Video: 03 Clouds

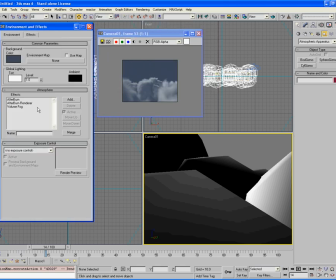[12:12]
And lastly, if we want, we can just play with the density, just to give quicker rendering times and so forth.
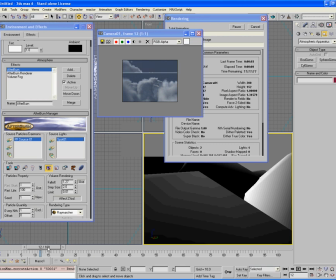I've just brought the step size up to around 2, which basically just means that we're getting
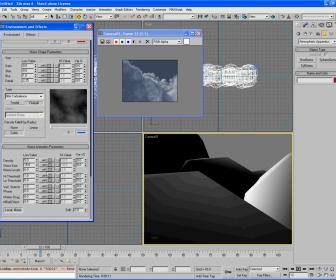[12:34]
quicker rendering times, but then we can bring the density right down. And this just gives us more of a softer feel to our cloud without having to have too steep a rendering time.
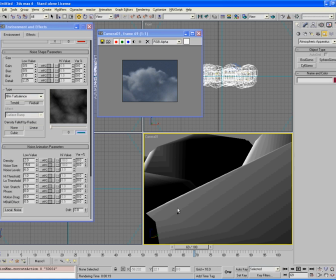[12:47]
This concludes the end of this tutorial on making clouds, and if you just want to render out your animation and maybe even go the extra step of making other patches of cloud in the sky,
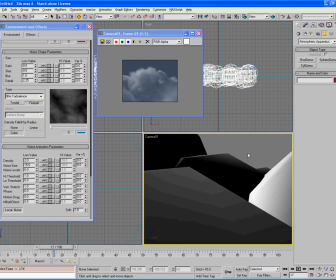[12:58]
just in the background here, and just like patches of really thin cloud and so forth, and just see how your end result looks.
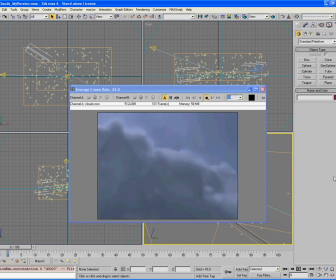[13:06]
Here's our final rendering result of our clouds, and what I've done is I've gone the extra step of just creating a kind of light mist, kind of just to give it more depth as you're flying through the clouds, just not to make it such a solid kind of just big, thick, dense area of cloud.
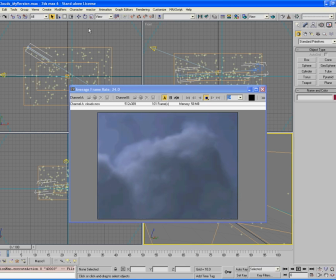[13:21]
And I've saved this out as Clouds My version, which obviously if you want you can load up and just have a look into it. What I've done is I've actually gone through the fog mist tutorial that I've already covered,
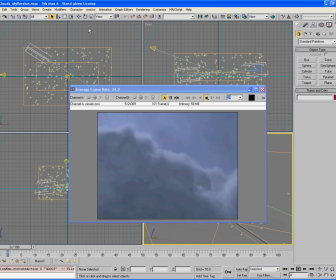[13:34]
and just kind of use that technique here just to kind of give it that extra bit of depth throughout the whole entire feel of it.
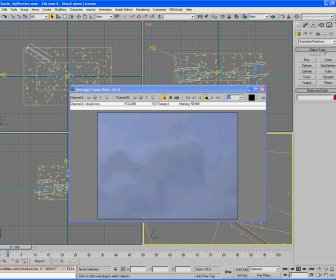[13:42]
But ideally we can see our clouds here look fantastic, and they self-shadow.
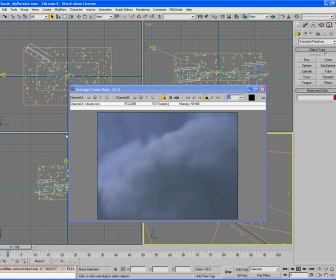[13:47]
They render quite quickly given the kind of immense detail that we're actually giving it. And if we want, we can play with the step size even more just to avoid any artifacting that might be happening, although right now this looks quite great and would even hold up probably in film.
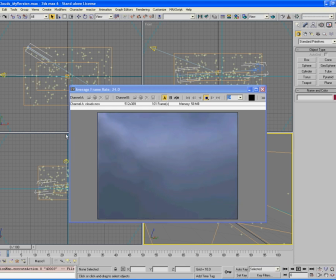[14:05]
So it's just a matter of going now and either putting some in the background or whatever you like to kind of give that more personal feel to your scene.